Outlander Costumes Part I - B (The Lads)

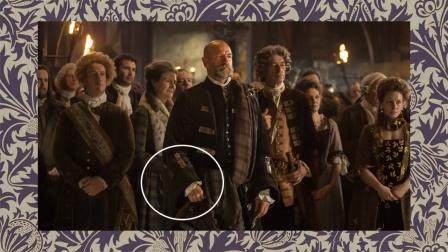[8:14]
And Brenna adds that Dougal's large cuffs is a sign of prosperity, saying, if you're doing hard labor, you can't have your cuffs getting in the way. If you're a lawyer, like Ned, or a laird, or a brother to the laird, you can have fancy, ostentatious cuffs.
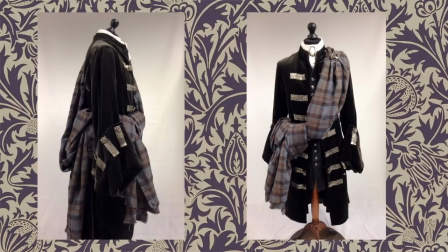[8:33]
Here's a studio shot of the costume so you can get a better idea of what it looks like up close. The coat looks like a near black or midnight blue color in silk velvet.
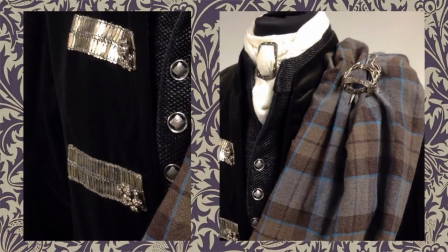[8:43]
Here's a close-up of the silver metallic trim detail. It's kind of like rows of long flat sequins, and he also has these gorgeous rhinestone buttons. The waistcoat is made from this gorgeous brocade with silver buttons. The whole look is finished off with this white cravat and silver brooch.
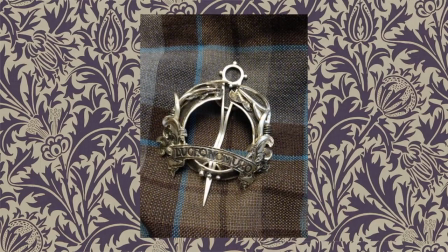[9:03]
Of course, the piece de resistance is this Mackenzie brooch. The Latin inscription on the brooch reads, Luceo non uro, which means, I shine, not burn.
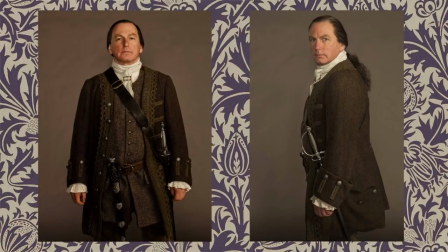[9:19]
Here is the first look we see of Colum Mackenzie. This is just me, but for some reason, every time I look at that picture on the right, I think it looks like it was taken in a photo shoot by Austin Powers.
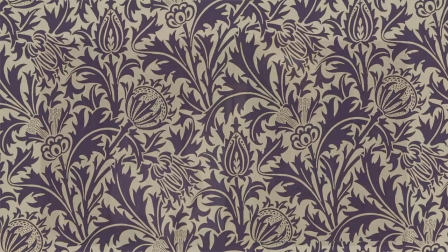[9:30]
Yeah, baby. According to showrunner Ron Mohr,
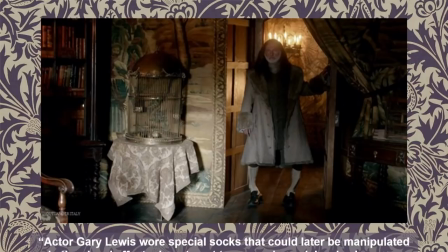[9:34]
actor Gary Lewis wore special socks that could later be manipulated in the visual effects department to appear bowed.
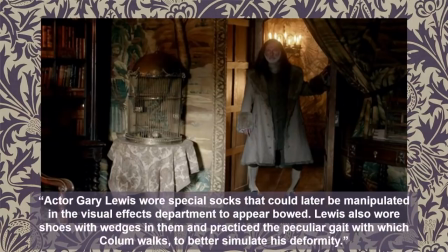[9:41]
Lewis also wore shoes with wedges in them and practiced the peculiar gait with which Colum walks to better simulate his deformity.
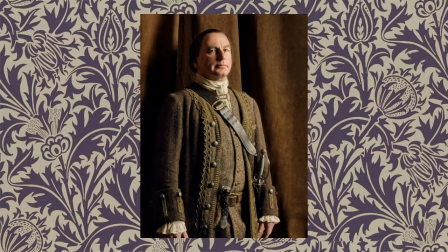[9:50]
The baldric and sword and dirk are largely for show, since Colum suffers terribly from his affliction,
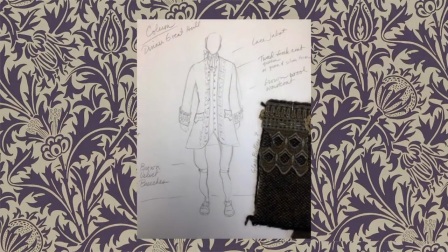[9:58]
Here's Dresbach's sketch of Colum Mackenzie, complete with fabric swatches. Her notes read, Colum dinner great hall, lace jabot, tweed frock coat green with green and silver trim, brown wool waistcoat, brown velvet breeches.
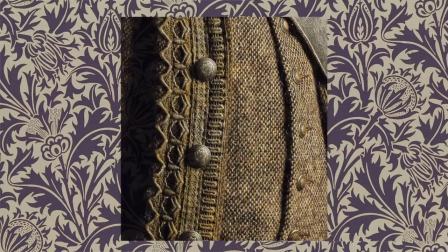[10:15]
Here's a close-up of Colum's coat and waistcoat. As Laird of Castle Leoch, Colum's clothes are richer and more opulent than the other Highlanders, but still more modest than aristocracy. Both the coat and waistcoat have antique brass buttons, the ones on the waistcoat just slightly smaller, as was historically accurate.
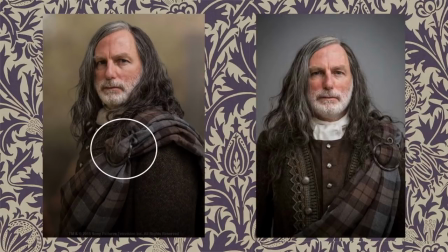[10:35]
In this shot, Colum wears the Outlander plaid with a penannular brooch. Now, according to historians, the penannular brooch was not worn in this period. None have been found that date later than the very early Middle Ages. Here's a more formal look for Colum, his costume that he wears for the gathering.
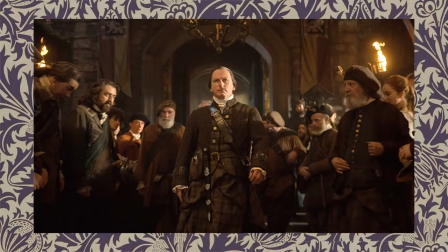[10:52]
And as you can see, the coat is shorter because he's wearing the belted plaid. Here's a studio shot of the costume.
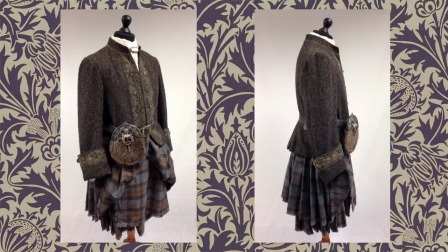[11:00]
Colum's kilt at the gathering is made from the Mackenzie tartan fabric that was specially created for the series. And Brenna says that while Colum's gathering jacket would have been made of a finer fabric instead of tweed,
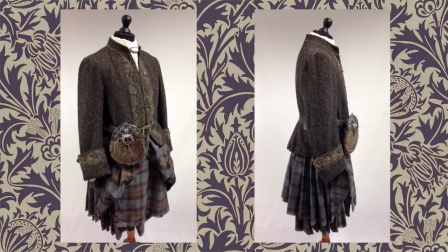[11:12]
since Harris tweed wasn't around in 1740, it doesn't detract from the accuracy of the costume because it reads correctly during the scene.
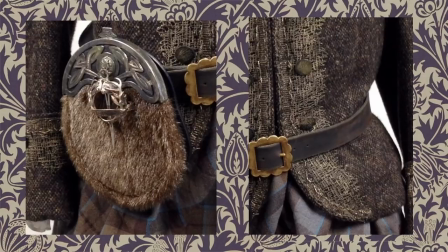[11:21]
Here's a few more details of the costume. So pictured on the left is a sporran, which is a pouch that performs the function of pockets. And a silver annular brooch is fastened to the sporran that's worn on Colum's belt. And on the right, the jacket is trimmed with metallic mesh trim.
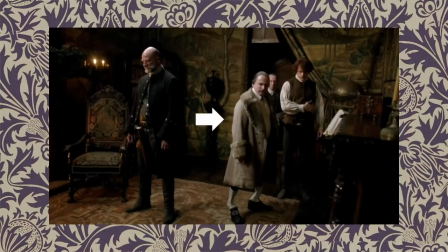[11:40]
Colum wears his linen robe with a fur collar in episode 10 in his private chambers.
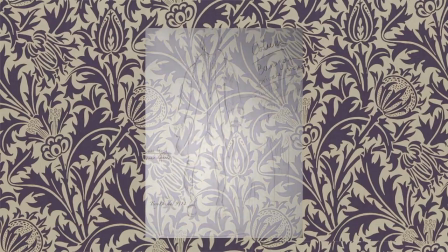[11:47]
Here's Dresbach's design of the costume.
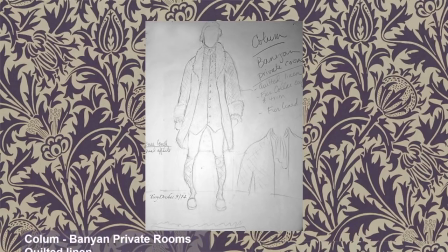[11:49]
Her notes say, Colum, banyan private rooms, quilted linen, fur collar, cuffs and trim,
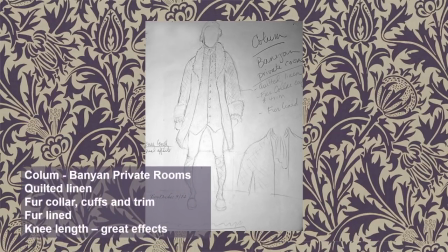[11:57]
fur-lined, knee-length great effects. Here's a close-up of the fur shawl collar.
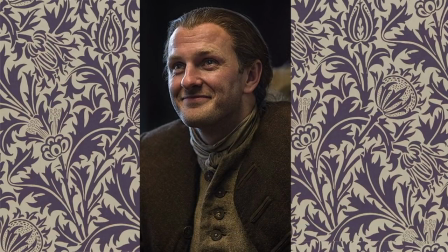[12:07]
Ian, like his wife Jenny, wears clothes woven in homespun textiles and they're dyed with natural colors. His outfit is still quite good. The bound buttonhole detail on his coat is lovely, and like Jamie's coat, appears to be for decoration only.